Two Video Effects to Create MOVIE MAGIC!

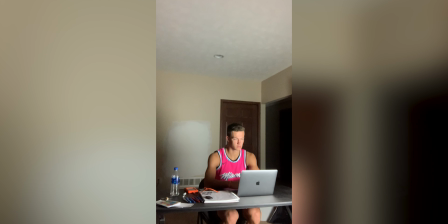First, I filmed myself doing it once, and I filmed kind of the timing, me looking at the computer, me looking up, me running my hand through my hair.
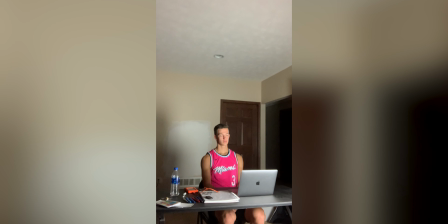And then I watched it, put it on my computer, and had it playing as I was doing the next cut and the next cut. So I did the exact same thing while watching the first time that I did it, so that I would know kind of when to do what movement. So if I were to show you a little tutorial about this, it'd look something like this.
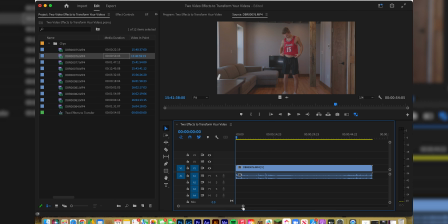All right, Future Don here, just to set a little bit of an example of a match cut. So here we have the clip where I actually filmed the match cut that you saw at the beginning of the video.
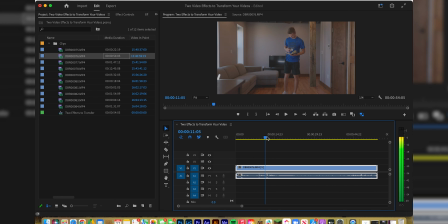And this is just kind of how I would do it. So as you can see, the camera's on tripod the whole time. I start out obviously in blue shirt, I walk in, throw it down, and then I gotta find where I want to cut the video.
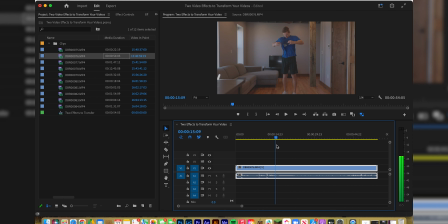So I'm thinking probably right around here, like right as I let go or I'm still holding on. That is where I want it to cut then to the red jersey. So if you want a little behind the scenes of that on when I shot it, as you can see, the jersey is right here under the couch,
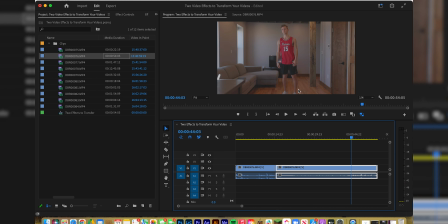and I just quickly put it on and did not move my feet so I would know that I'd be in the same spot. And then I did a couple different pulls to see which one would work. Let's go. So that last one I was happy with.
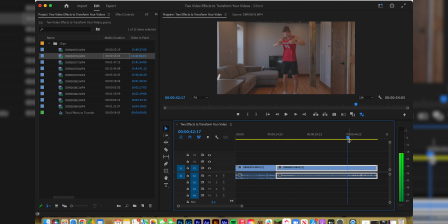So then we want to kind of match So right before I let go, so right there is where we want to match cut it.
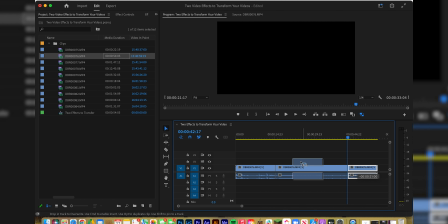So we'll cut again, and then we'll just drag this over here.
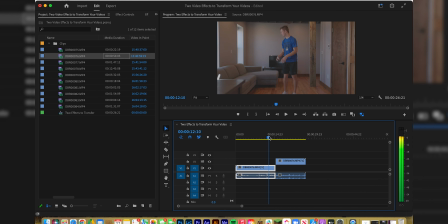We'll delete this, and let's see how that looks. We go frame by frame, pull it.
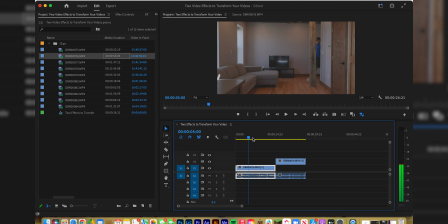Looks pretty good. Let's play it in full time. So I would probably start it just about here. And let's see how that looks.
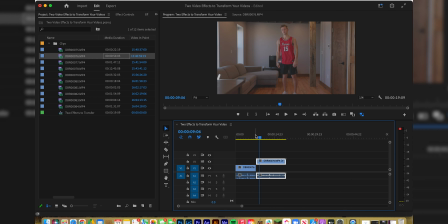So as you can see there, that was pretty seamless. I think it helped that I did not move my feet, so I was still going to be basically in the general same direction. As you can see, if we just went frame to frame,
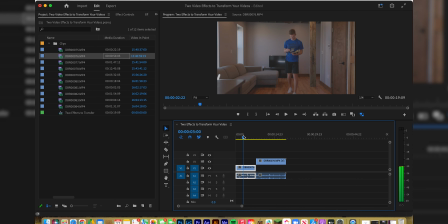there is a little movement obviously, but seeing that back in real time, you really cannot tell, if at all, much of a difference. It's very seamless and nothing else changes, so that kind of tricks the viewer into thinking, you know, how did he do that?
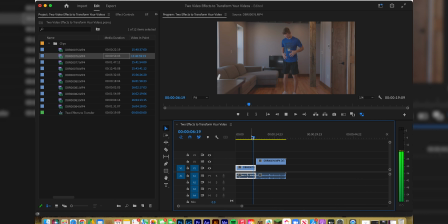So that is the example of a match cut. I'll take you back to the video now. Now, if you didn't quite get the match cut that you wanted, you didn't execute it as well as you thought, and you need something to kind of develop a little barrier so it's not just like so choppy, I use this little rumble effect in After Effects, and I'll show an example up here of a Hastings College girls basketball video that I used it in.
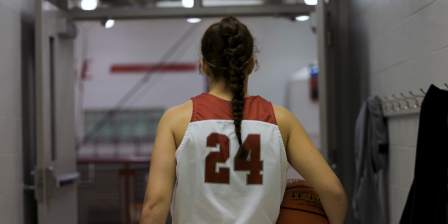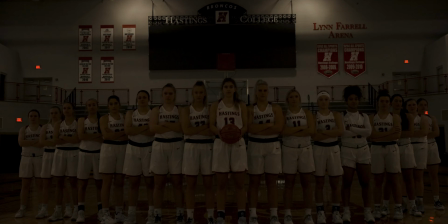Where I didn't really have the setup or the time to develop a seamless match cut. And so I created that rumble effect so that you wouldn't be able to see the inaccuracies in the frame and how I shot it, and it would just appear seamless and appear intentional. And that's how I kind of covered up that non-seamless match cut. So those are two effects that you can use to transform your videos, to blow people's minds and create some movie magic. And I hope you guys use this. I hope you found it helpful, and I'll see you next time.